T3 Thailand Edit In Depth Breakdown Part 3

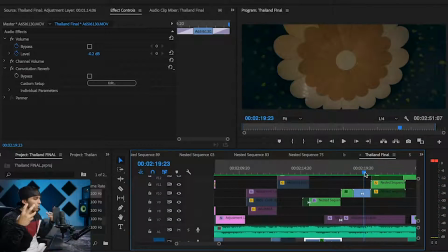45:19 So all that sound effect really helps add and sell those transitions.
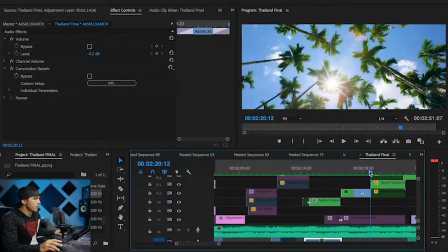45:24 But now this one right here, going from this to that, that's just a hard cut transition.
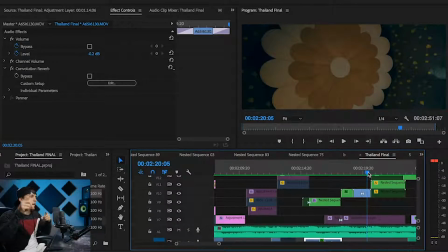45:30 But the fact that they're both spinning the same way at the same, and they're both doing, you know, kind of a speed ramp into each other, it helps it sell like it was a fancy transition. And that's something I mentioned in the Feedback Friday video I did for Sushil. If you can do these in camera, then it's going to look more professional, it's going to flow better, and that's an example of it.
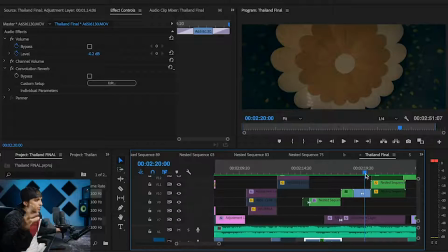45:50 Is those look like they were fancy transitions, some fancy preset in post, but they were just a hard cut. But because I planned for it and I said, okay, I'm going to do a 360 and then I'm going to do another one somewhere else, and I'm going to put those together in post.
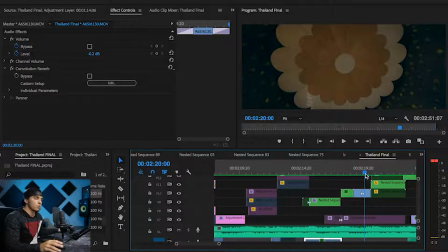46:05 So I planned that while I was shooting, knowing I was going to piece those two shots back to back in my edit to make those flow well.
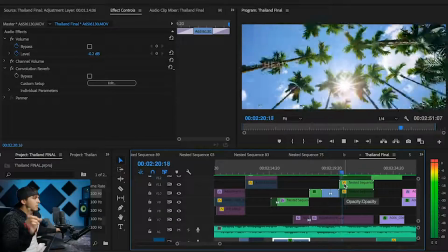46:14 And again, we're speed ramping, going from fast to slow, and then back to fast.
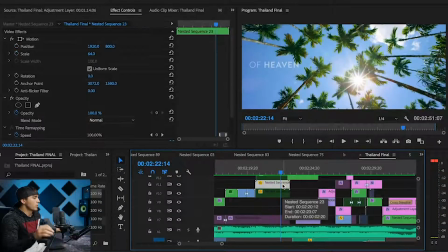46:23 And then again, as we speed up here, we're going from fast to slow in the next shot.
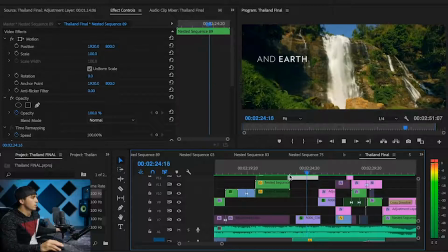46:29 So a speed transitions from fast to slow, and then speeds up again.
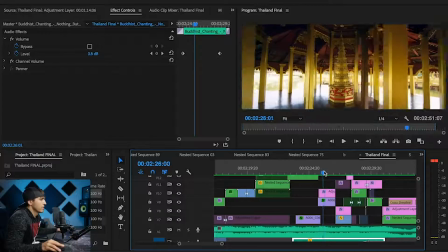46:36 This cut's kind of unique here because the whole shot is fast.
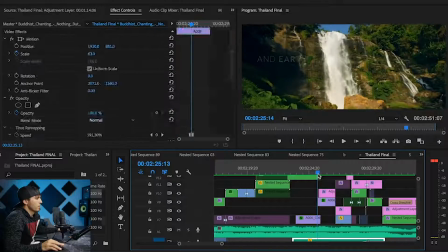46:40 This is at 1000%. This whole clip is 1000% here.
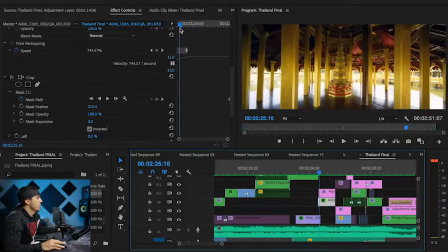46:45 It started out a little bit slower, at around 600%.
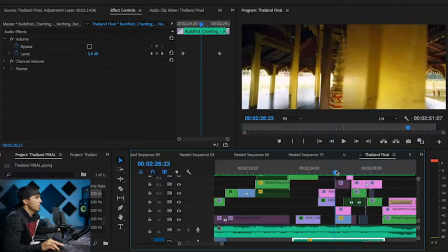46:50 And then it speeds up to 1000%, and on this pillar that comes in, I'm cutting to my next shot of the bird. Now I could have done what we did earlier in the edit and cropped on the end here and created a transition behind that pillar going to the next shot,
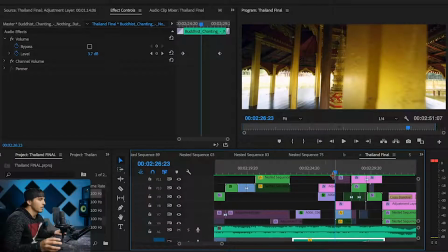47:06 and I actually did that originally and it looked a little bit gimmicky, so I just did a hard cut and it seemed to transition pretty well.
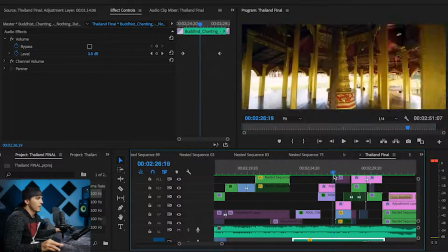47:15 It almost feels like it goes by the camera even though it doesn't. It's just a hard cut. But because I cut with it right in the middle there, it makes it feel like it was swiping through. So just play around with these. There's not going to be, there shouldn't be at least a go-to transition for every clip.
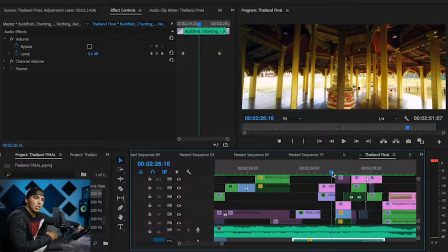47:32 Experiment with it, and if it doesn't look good, try something else. And that's, I think, a step I take that a lot of people don't take, is they just say, okay, let's try a zoom transition here, zooming in. And they put it on and like, yeah, it looks fine. All right, next clip. Instead of trying out a few different variations and saying, okay, that didn't look that great, let's see how this would look.
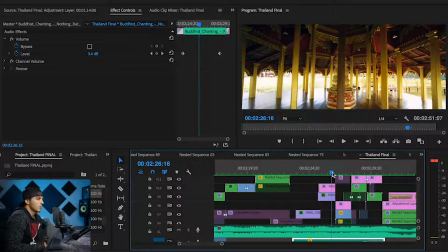47:51 Let's experiment with that. And going through that process of trying different things on different clips and different areas is going to help take your edits to the next level. And I think that's something a lot of people don't do out of laziness, or, I mean, it is a lot more time consuming to do that, but it really will make the difference in making sure that every transition,
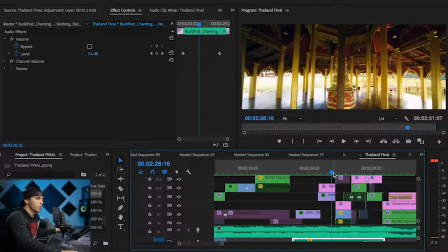48:08 every clip was very purposeful and meaningful in what you did to it.
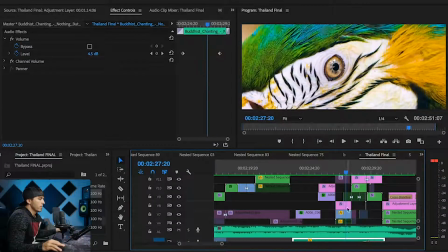48:13 Okay, so this clip right here, this is the bird blinking and zooming in on his eyeball into the next shot.
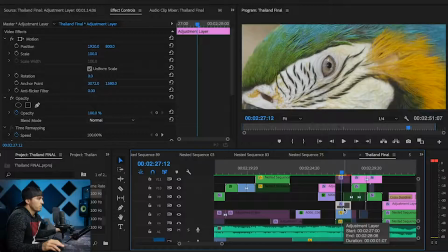48:20 So first off, let's take a quick break and talk about color correction. This was one of the bigger color corrections, I would say, as far as the difference it makes because of how much color is in this bird.
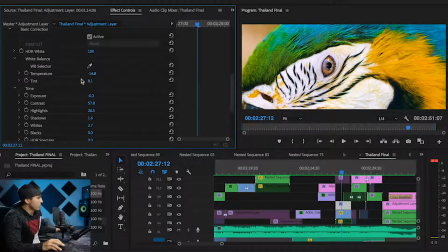48:32 So let's show you real quick what I did in Lumetri Color. Again, brought that temperature down a little bit, brought up the tint just a little bit, exposure down a tad, contrast way up, highlights up, shadows up just a tad, whites up just a tad,
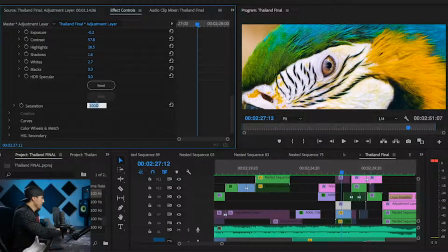48:46 and saturation 200%. So we doubled that saturation. You see the before and after on that. A lot of color, and see with all that on there, just a lot more color popping. And adding that contrast really helps make the whole image pop.
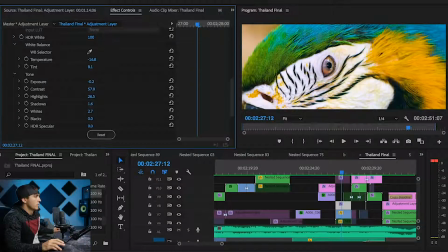49:01 So you see with and without the contrast, See how it just kind of brings out all the wrinkles in his skin there? So different clips are going to call for different effects. So I wouldn't say just to copy and paste the exact same color correction to every single clip,
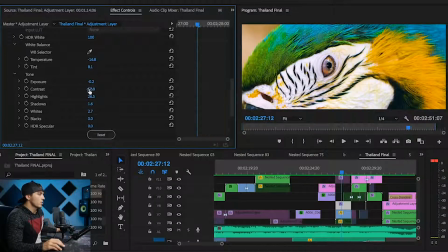49:19 because this clip works really well with a lot of contrast, whereas other clips aren't going to look as good with that much contrast. But I really liked having that contrast in there.
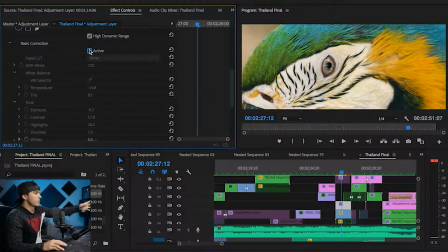49:28 Also, notice the white in here. It's kind of warm, kind of muddy, doesn't look that white. But by bringing down the temperature and bringing up the tint, it just made it a lot more white, especially when you add saturation. Look how muddy that looks. It just doesn't look white. It looks kind of gross, greenish.
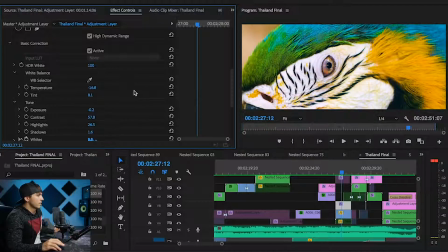49:47 And so by adjusting that temperature and tint, it just really brings out the white and makes it feel white. And you can use this little eyedropper too, and we'll see what he would have said. And this is why I don't use the auto tools. I mean, that does not look white to me. And his skin here should be pretty white.
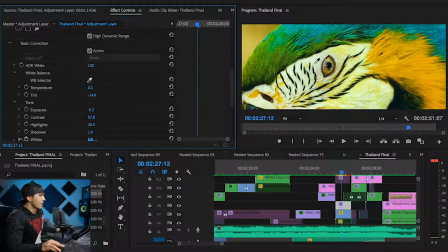50:03 So I know some of you guys like the automated tools that Premiere Pro has. I personally don't use them because this should all be white, but I'm doing it in a bunch of different spots and it's giving me a way different result in every single spot. So yeah, learn how to manually balance your colors and your color correction.
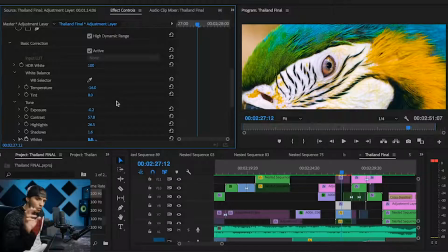50:22 I don't recommend using any of their color matching tools. They're not that good. Okay, but as far as the effect we've done here, look at the original clip.
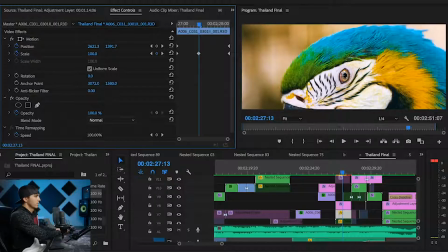50:31 If you go to 100%, okay, so this is the original clip that I shot.
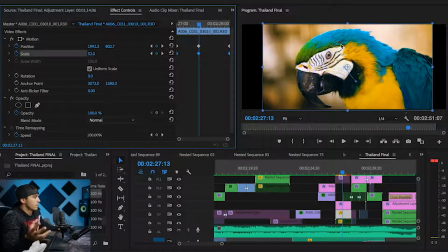50:36 It wasn't nearly as close as the final clip looked, but because I shot in 6K, and if you shoot in 4K, you have the ability to digitally zoom without losing too much resolution. And so that's the luxury of shooting in such high resolutions, is I was able to zoom way in.
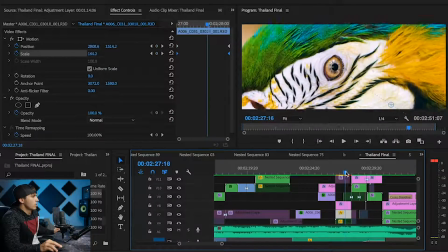50:55 So this was my starting point, and then I zoom in even more all the way to what was probably at the very end 1080p.
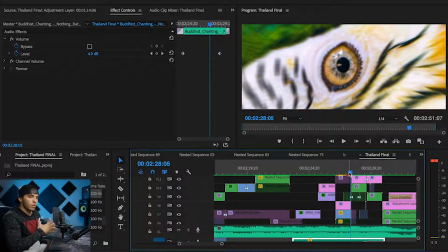51:03 So I went from 6K, I went from like 5K, I started at like 5K, so I started already zoomed in and ended up at like 1080p on this final shot.
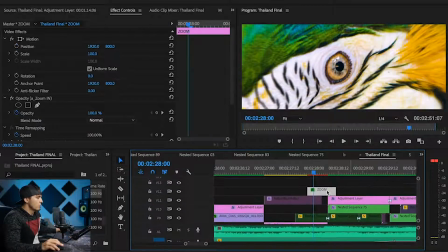51:11 And then I added our full-time filmmaker zoom transition here to help transition that into the next clip.
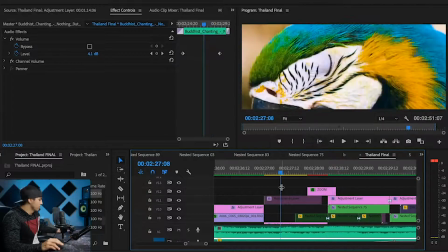51:20 So that's all I've done there.
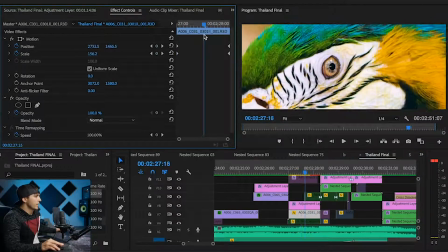51:22 Also, I had to change the positioning because as I zoomed in, it was zooming in like on his ear, and I wanted to zoom in on his eye. So I had to change the positioning here so that his eye would end up in the middle at the end of the clip. So right there, it's zooming in on the center of the eye. So right here at the end,
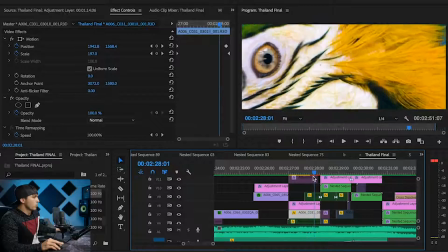51:39 it's zooming in on the center of his eye. But if I wouldn't have changed the position, it would have ended up somewhere over here, and that's just not nearly as cool as having his eye in the center.
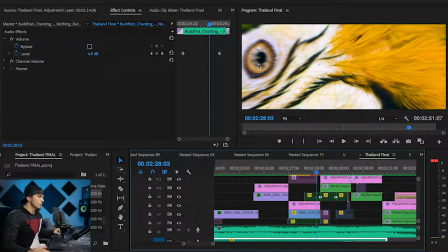51:48 So doing that digital zooming and reframing in post makes a big difference in transitions, but also just in reframing and making your images look better composed than they actually were.
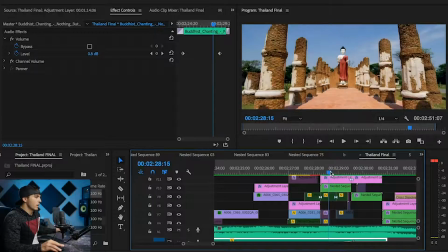51:59 Now this clip right here, as I talked about, was a glide cam shot that I originally was just going to use as a slow-mo little segment, but I ended up speeding it up all the way to,
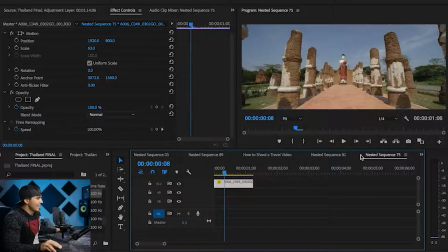52:10 this was sped up to 4,000%, and then I nested it so that I could also warp stabilize it.
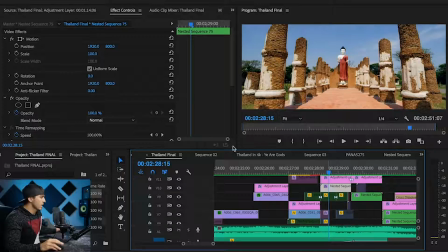52:17 Anytime you do both effects, you have to nest it.
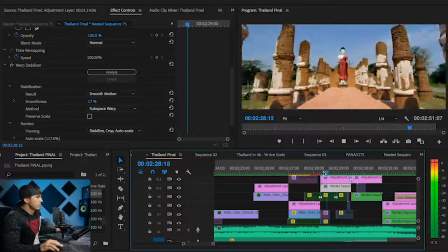52:19 So I warp stabilized it up to 17%, and that gave me that nice smooth look.
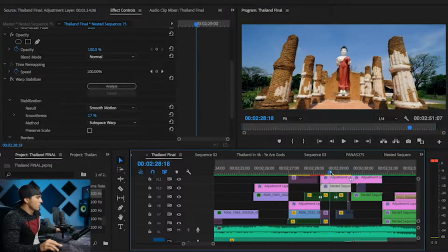52:27 If you take off that warp stabilizer, I'll show you what it looks like of me glide camming in fast motion.
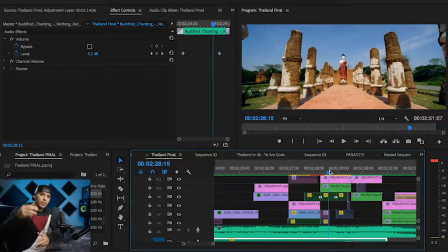52:33 Super wobbly. And ideally I would have done that on the Crane 2, but again, I couldn't use the Crane 2 with my Red.
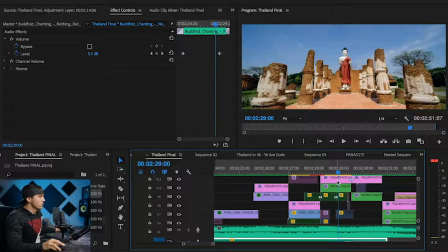52:40 But I was pleasantly surprised with the fact that I was able to warp stabilize a super
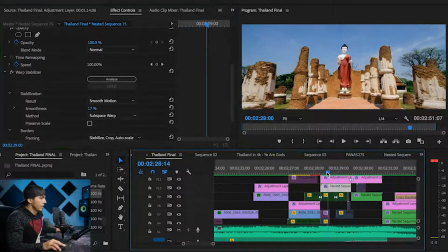52:45 fast glide cam shot and still get a good hyperlapse look here.
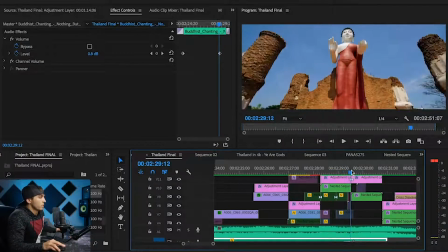52:50 Now notice this transition from the statue to the temple. Again, I lined them up so that they would go into each other like my wife and the long neck tribe lady,
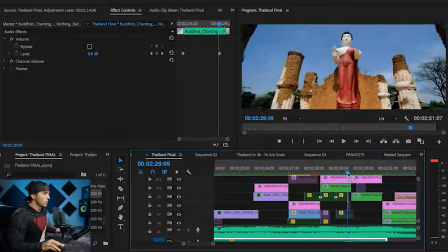53:00 matching up those clips so that they have similar patterns that help them cut into each other.
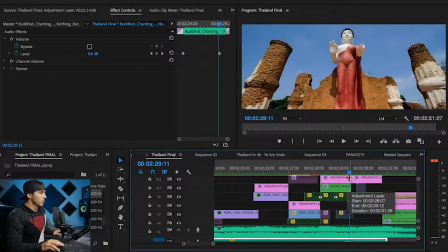53:07 So the Buddha is in the exact same position as the temple, or pretty close, and so those two clips cut together really well.
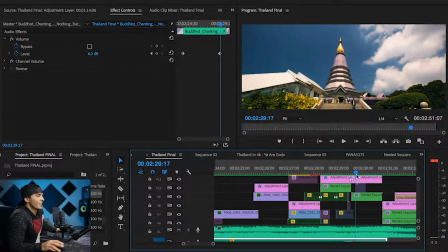53:18 Again, this was the one clip that I used from 1DX Mark II hyperlapse with the Crane 2.
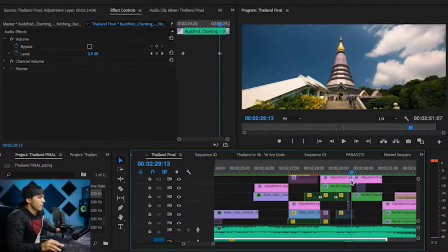53:24 So this was done with the Crane 2, hyperlapsed. Now with this hyperlapse,
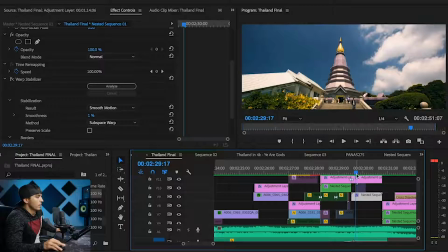53:30 I originally was trying to put a warp stabilizer on there to help smooth it out because it's a little bit jittery.